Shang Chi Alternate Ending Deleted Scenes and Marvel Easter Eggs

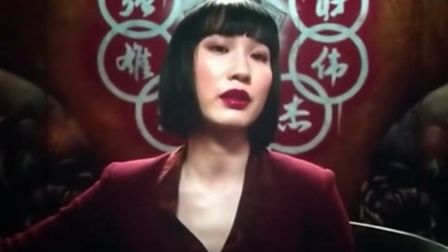4:05 So he was always going to pass leadership of the ten ring to Sha Ling,
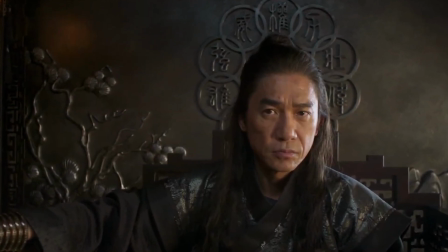4:08 but in the version where he lived it would have just happened in a much more formal way, but the end result is the same mostly.
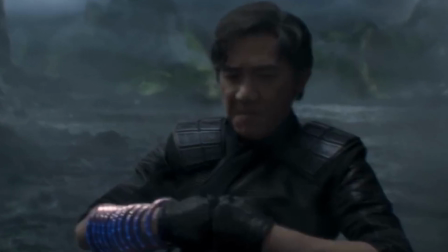4:14 The director said the reason why they decided to kill him off even though Tony Leung was amazing in the film is because they said that we're going for the most
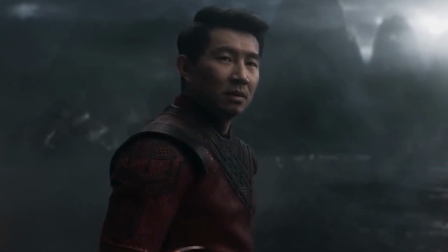4:21 impactful moment in him dying one of being a more impactful conclusion to his arc like Star Wars return of the Jedi style Darth
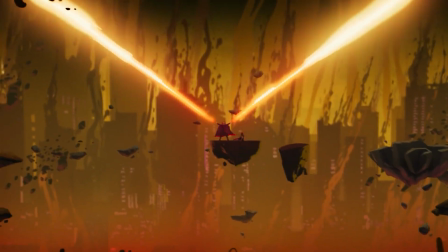4:28 Vader dies to save his children although because we have the what if series like what if when we had lived if you're a big fan of Star Wars
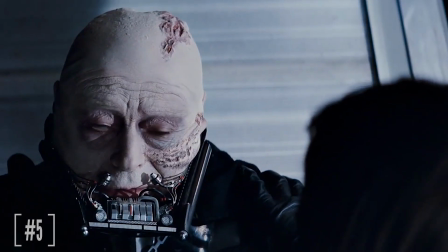4:35 elseworld stories there was a comic book a long time ago where they basically did what if Darth Vader had lived after return of the Jedi
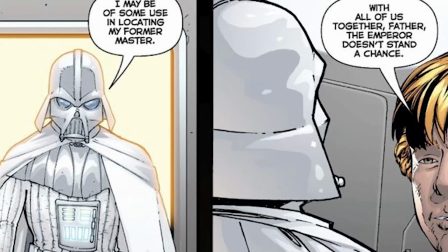4:43 and then started helping the rebellion dismantle the Empire he starts wearing this white version of his sith armor is just a funny what if version
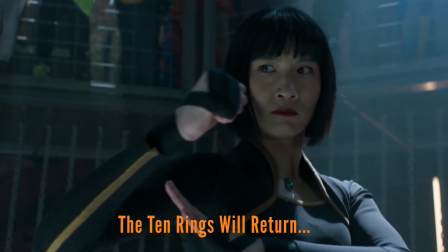4:50 of a Star Wars story but Kevin Feige said the reason why they use the ten rings will return message as the stinger at the end instead of having it say shang chi will return because a lot of times like after the first captain America movie is as captain America will return because the avengers
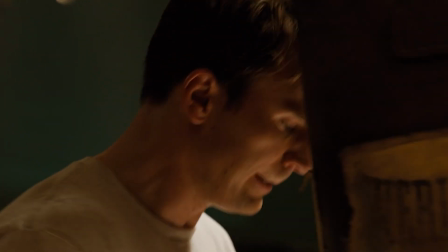5:04 movie was happening next Kevin Feige said at this point there been so many marvel films and because of what they did with the mid credit scene they
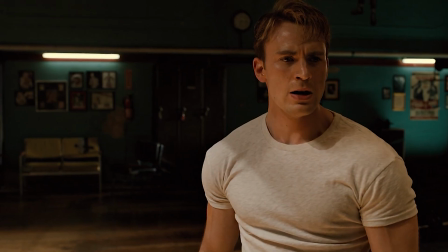5:12 said that they felt like the audience would automatically assume Shang-Chi would be back for more movies so they didn't need to tell them in a
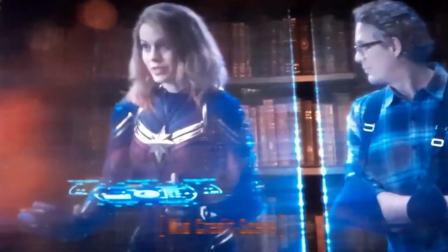5:18 stinger message at the end like oh we always assumed he would come back the whole mid credit scene was meant to tease the Shang-Chi sequels in
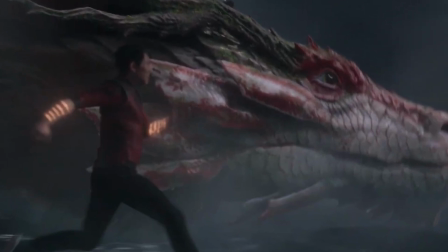5:25 Avengers 5 with the details about the Ten Rings being more ancient than the records of Kamar Taj the Doctor Strange and Wong have the from another
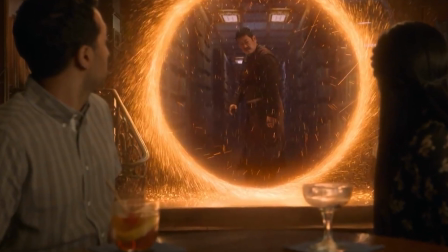5:31 dimension and they were broadcasting a signal to whoever created the Ten Rings in the way they played it was meant to be more ominous like it wasn't
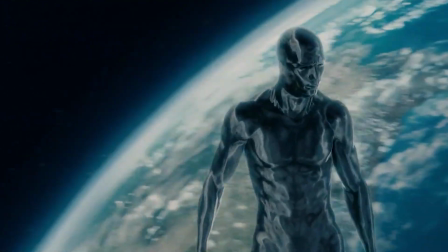5:39 a good character like some great powerful ancient cosmic villain I've already talked about who I think that is and some of my other post credit scene
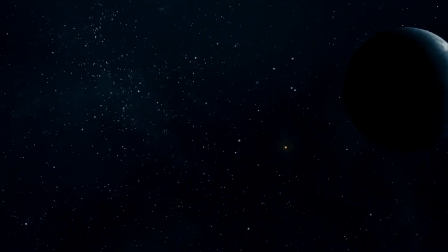5:45 videos will link those at the end of this and down in the description but pretty much everybody assumes shangshi is coming back so Kevin Feige said they
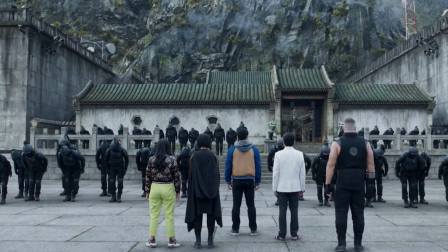5:52 just wanted to do something unexpected with that stinger because more casual fans would have probably assumed that the ten rings organization be gone after when we
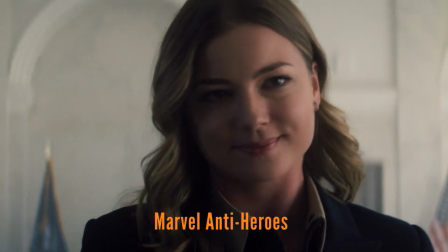6:00 died big twist though his sister takes over Sharon Carter power broker style that's kind of the vibe they're going for like his sister Sha Ling isn't evil
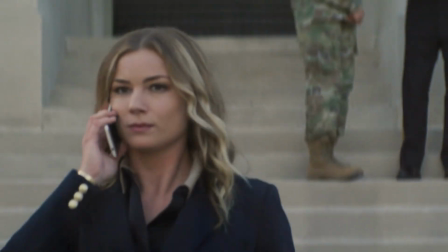6:08 Sharon Carter is not evil now even though she's the power broker they're meant to be morally gray
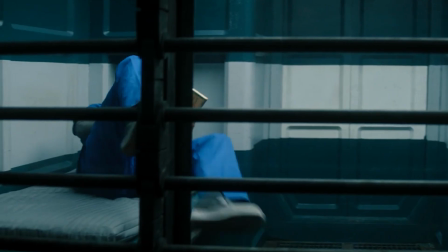6:12 characters sort of playing between the lines like Julia Louis-Dreyfus's Val character.
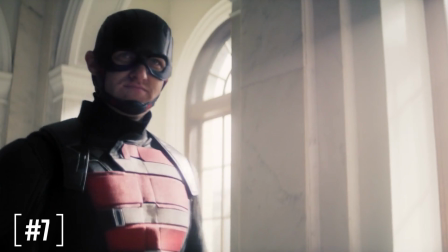6:18 The director also clarified that there were other versions of the mid-credits scene too that they worked on,
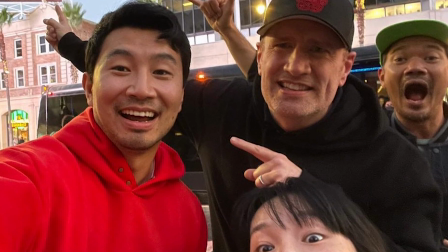6:22 but ultimately it was Kevin Feige and the other Marvel producers in the powers that be who chose which characters were in the mid-credits scene and what they were doing in the mid-credits scene
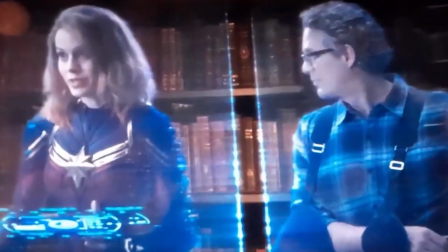6:31 all that dialogue like everything about this and how it went down was dictated by Kevin Feige with some input from the director.
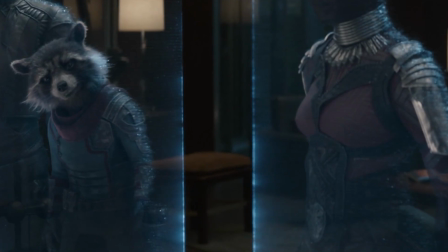6:37 The only thing the director said that he wanted in this scene here was that he wanted them to include Brie Larson's Captain Marvel
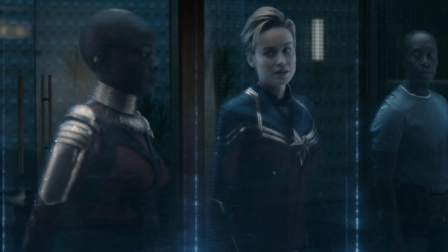6:43 Because he'd worked with her on a separate movie in the past and they were friends So he just wanted to work with her again.
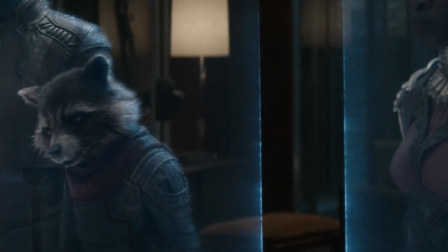6:48 That was his only note, but everything else came from Kevin Feige But that's why they did the scene with the Avengers zoom call because it was the easy way to
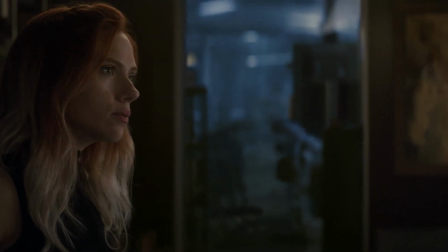6:55 explain how she could be there When currently in present day heading into Captain Marvel 2 she's still over in the Kree scroll part
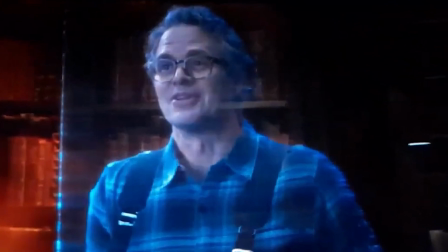7:02 of the galaxy The whole reason for the Hulk being there was to tease what's going on with him during She-Hulk And the reason why they have him
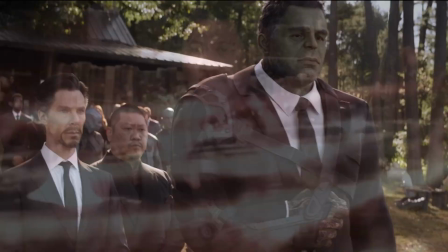7:09 looking like Banner again like he's turned back into Banner from Professor Hulk And obviously all the details about the ten rings were meant to tease
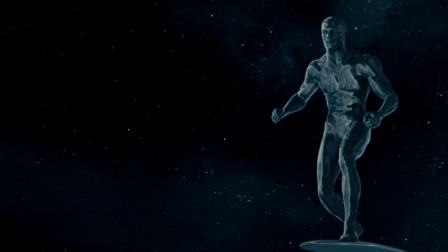7:16 Shang-Chi 2 Avengers 5 and the larger stuff That they'll continue to set up in the sequels But the whole thing with the Trevor scene just to move on to that
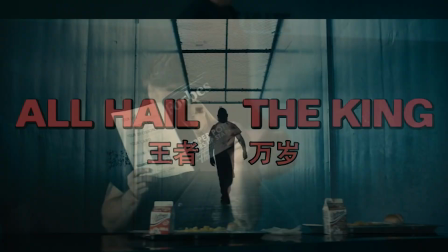7:22 with his backstory after Iron Man 3 as he explains He went to Seagate prison where they were keeping Justin Hammer Maybe he'll
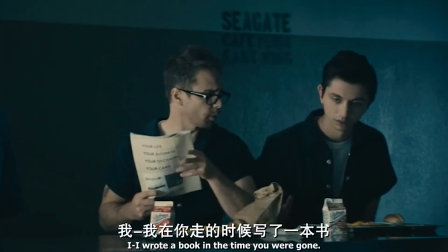7:29 come back for armor wards It seems like everybody's coming back from the Marvel phase 1 and phase 2 movies But Wenwu's men broke him out of
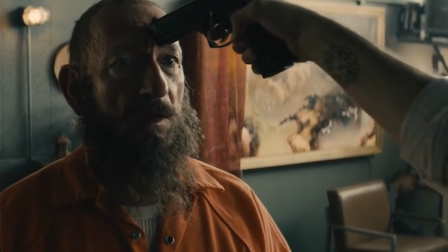7:35 prison during the events of the Marvel one-shot All Hail the King during this scene here Then as he explains they took him back to Wenwu's compound
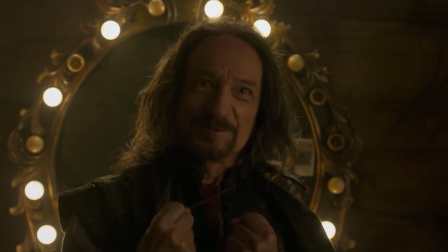7:42 after this and they were about to execute him for creating all this negative attention Around Wenwu in the Ten Rings,
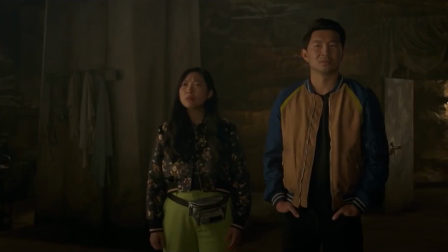7:48 but he started to act so ridiculous as they were about to kill him that they started laughing and decided to keep him around as their Court jester just doing performances for all of
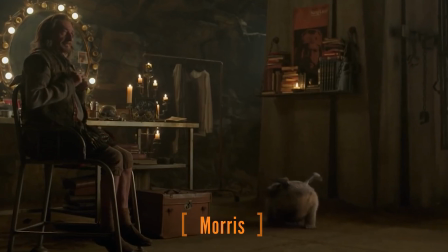7:56 Wenwu's men at the compound the whole thing with Morris that he was the magical creature from Ta Lo was captured by Wenwu later in the timeline after he captured Trevor.
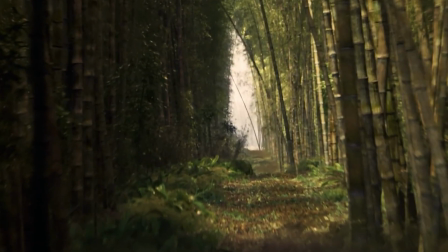8:05 They said that he was picked up during one of Wenwu's many attempts to find alternate ways into Ta Lo, the alternate dimension through the forest.
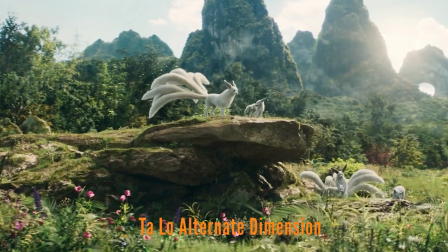8:12 And if it wasn't clear, Ta Lo is not meant to be on planet Earth.